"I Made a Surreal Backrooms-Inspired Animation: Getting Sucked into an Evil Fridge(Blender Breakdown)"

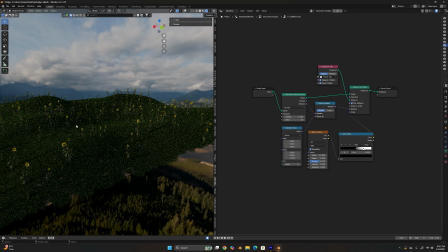And I basically just use that node setup again and again and layer it on top until I have a ecosystem that is suitable.
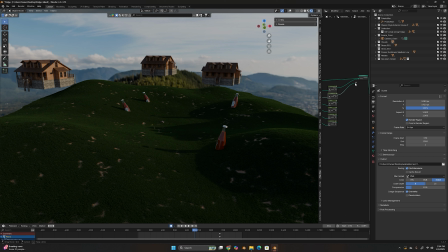All right, so now I'm just gonna layer it. Here's my grass, then I add my flowers, then I add my weeds, and pizza, and burgers, and sandwiches. All right, now that we have a scene ready, let's go into the animation.
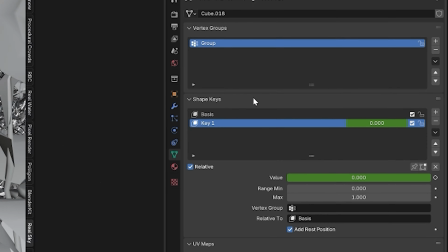So I'm going to be using shape keys to animate the mouth of the Mr. Potato Head face that I added into the scene.
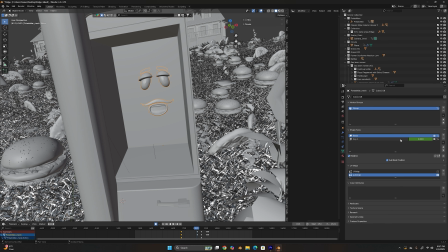The shape keys will allow me to open the mouth for when I deem it appropriate for the Mr. Potato Head face to open its mouth.
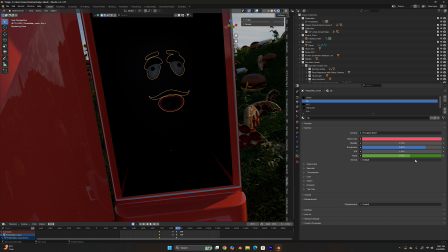So you can see I'm doing that here. Now, the last thing we have to do is make the face appear out of the darkness. And for this project, I simply just keyframed the alpha in the texture so that it starts with 0 alpha and then ends with
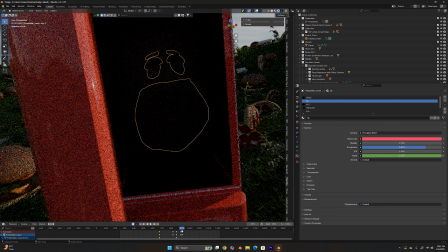100% alpha so that we could see it.
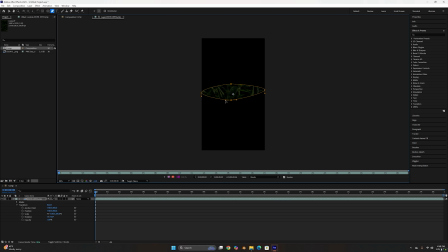Then I open up After Effects, and I'm just going to make a quick animated mask to kind of mimic an eye opening. This is also going to help the animation loop so that the first frame is darkness and matches the last frame, which is also darkness.
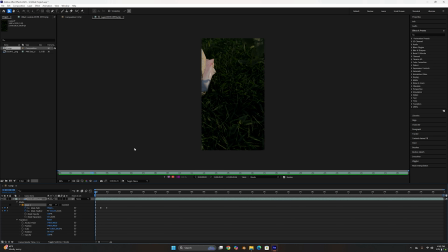All right, that looks pretty good. All right, so now I'm going to do some sound design. It's going to be weird. It's going to be creepy. I'm going to be making weird noises, and I am sorry. I am so sorry for it. But it has to happen to make this animation work. So let's get to it.
Burgers, pizza.
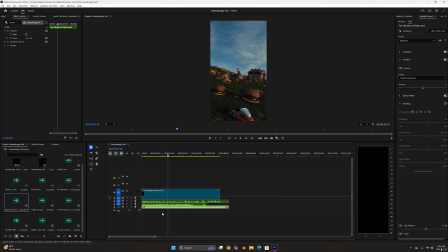No.
All right, now I'm going to open up Premiere and just add all my sound design.
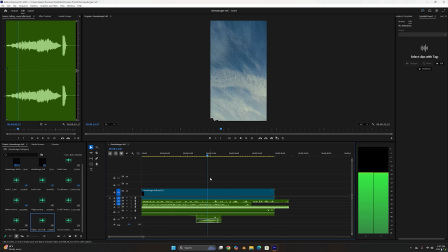I picked up some royalty-free audio assets from YouTube and other libraries,
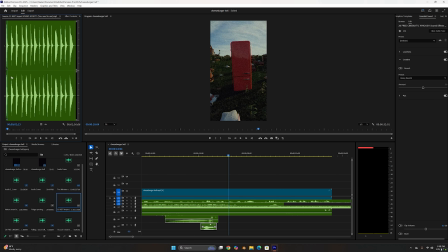and I'm just lining up the sound effects where the sound should go.
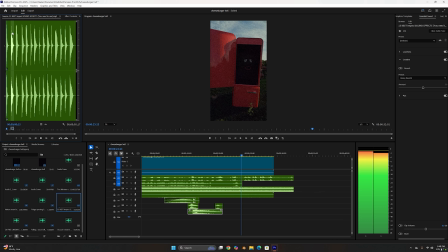And once that's done, we have ourselves a animation that's ready to go.
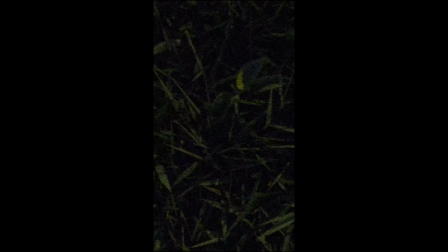What's it? Burgers, pizza.
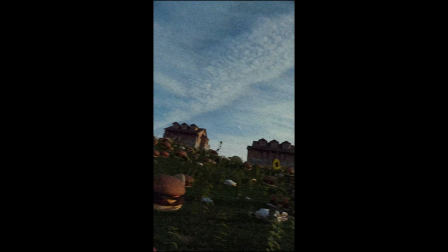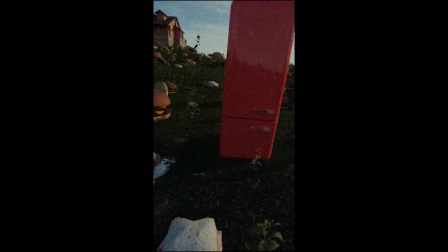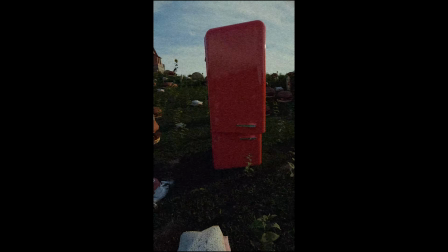Hello?
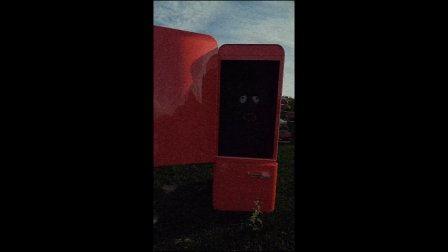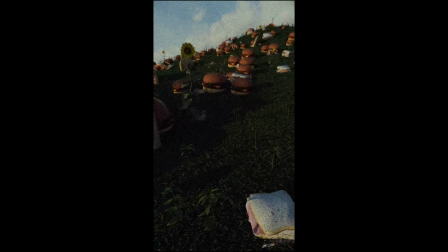All right, well, that's my breakdown of the very strange found footage animation I made. I hope you enjoyed it. Thank you so much for watching. If you're still here, like, comment, subscribe. And, for next video, I'm always looking at the comments. So if you're here, comment what you would like me to explore next when it comes to VFX and 3D. I had a suggestion on my last video to maybe explore MetaHuman, so who knows, maybe I'll do that next. So comment down below, and again, thank you so much for watching.